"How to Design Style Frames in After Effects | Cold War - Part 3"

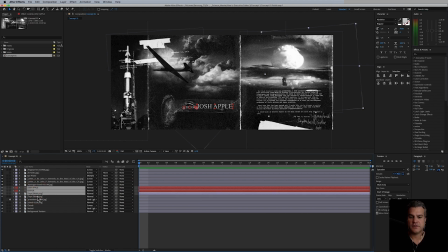4:06 And I'm going to select the tape sheet here. Make sure I have the right tape sheet. All three selected. And I'm just going to pull them over a little bit more. So again, they overlap. I don't know what happened there.
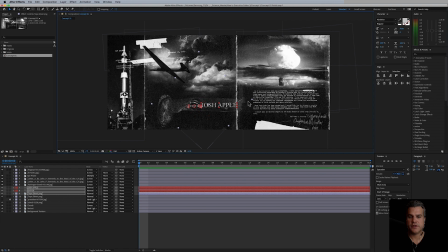4:24 I want them to overlap a little bit more in this frame. So it's okay for elements to overlap. It kind of, it makes it a little bit more visually interesting that way. So things aren't like divided into compartments. I'm also going to scoot this guy over a little bit. I still like that a lot.
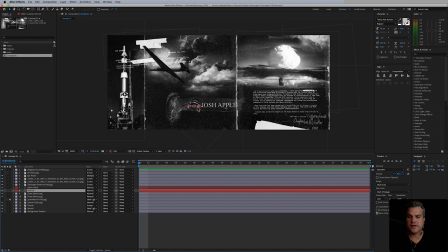4:40 I'm also going to select editor and bring it up here. Maybe actually select the tape here and bring it a little bit over here, and maybe Josh Apple.
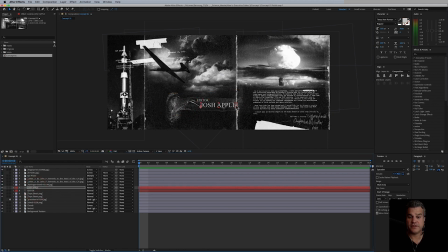4:54 I don't want Apple to hit the line there. That's looking pretty good. Yeah, I like that a lot. So now as we're starting to, so the frame is looking a lot better.
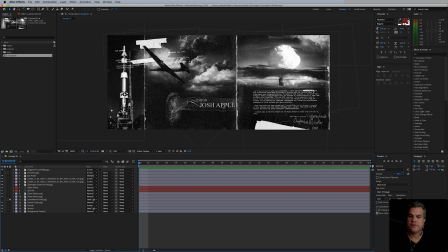5:11 One thing that you're going to immediately notice here is look at all the analog, the grunge look that's going on here with the text.
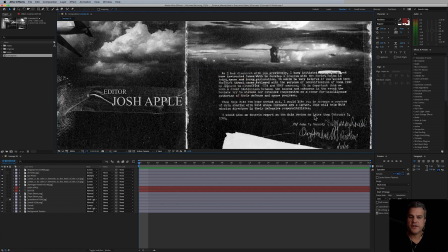5:20 Okay, like if you look at the text here, it's very muddied. It's imperfect. There's a lot of things happening to this text. It's kind of scribbled out. Same up with this text up in here.
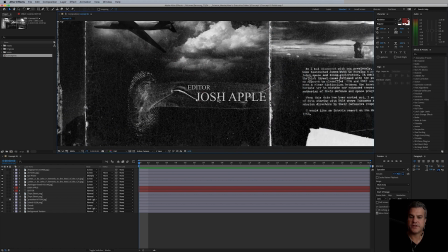5:32 And then you look at this editor Josh Apple text, and it's very crisp. Okay. So we don't want that. So this is one of those things where you have to really pay attention to all of the elements here and really blend them in together.
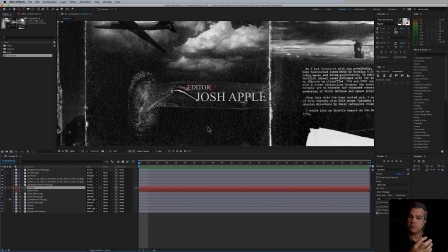5:47 And finishing and polishing is all about blending these elements together, really making them sit well together.
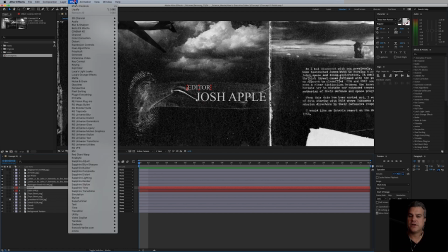5:53 So one thing we're going to do here, this is a trick, is we're just going to take our text and go to blur and sharpen, and a lot of different blurs here.
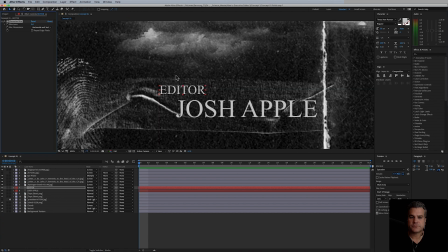6:00 We're just going to go with a basic Gaussian blur, and I'm zooming in here and I'm looking at this text.
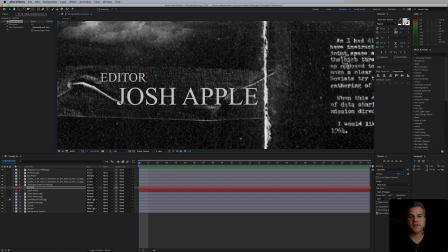6:06 I'm also looking at this text. So this text does not have to be as muddied as this text because this text is very important.
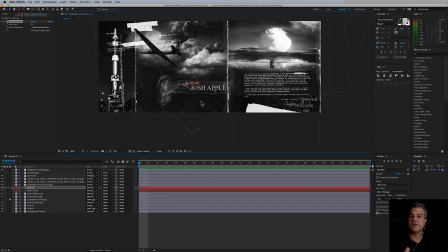6:15 This is a frame that we're going to see the editor's name, so we want it to stand out.
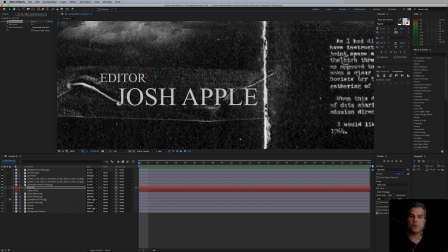6:20 So it doesn't have to be quite so um, grunge like and dirty and trashed as this text, but I want a little bit to happen there. So I'm going to go two. Usually a value between like 2 and 5 is okay, so 4 is too much.
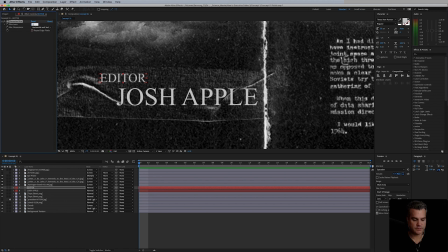6:40 2 is not enough. 2.5 is looking pretty good to me. I'm gonna go to Josh Apple as well, Gaussian blur. We'll go 2.5. Maybe because this text is a little bit bigger, let's just go half, zero point 0.5 more,
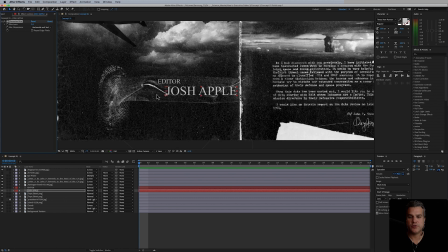6:59 so we're at 3, and it looks, pretty blurry here, but if we zoom out, and here we're at 100%,
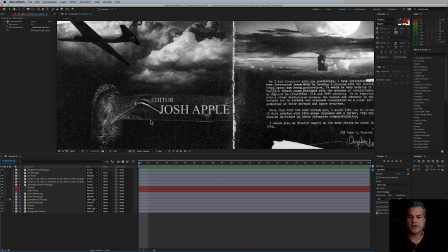7:06 it's looking better, right? It's looking just not so crisp, right? We just want those edges to be a little bit softer.
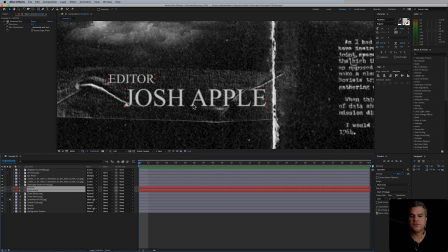7:13 So that's nice. And the next thing I'm going to do is I also don't want this text to be completely horizontally straight across, right?
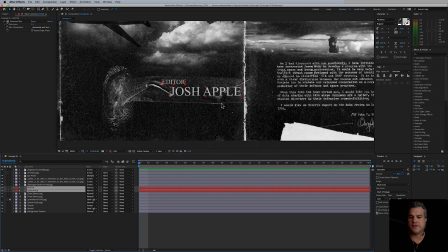7:21 It's too perfect again. Like look at this tape that it's sitting with. And the tape, has this kind of bent edge down here. It's got a bent edge up here. So I want my text to kind of follow that a little bit.
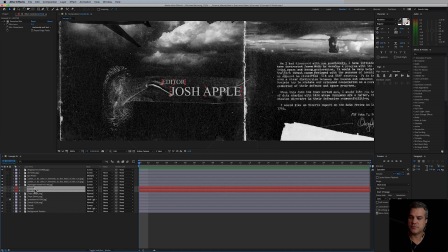7:35 So the easiest way I'm going to do that is I'm going to select both chunks of text, both pieces of type, right click and just say pre-compose. And we'll call this text pre PC for pre-comp. And there we go. Looking nice.
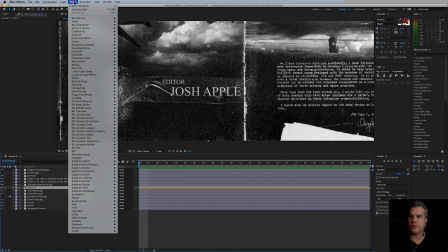7:51 Next, I'm going to go up to effect and I am going to go to distort.
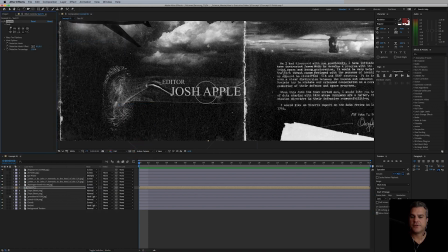7:57 Let's see here, Liquify. I like the Liquify effects a lot. I feel like they're underused, and it's just basically like a brush. So if I have this brush and I start painting, you can see here I'm just kind of pushing text around. Well, I want my brush to be a little bit bigger than this.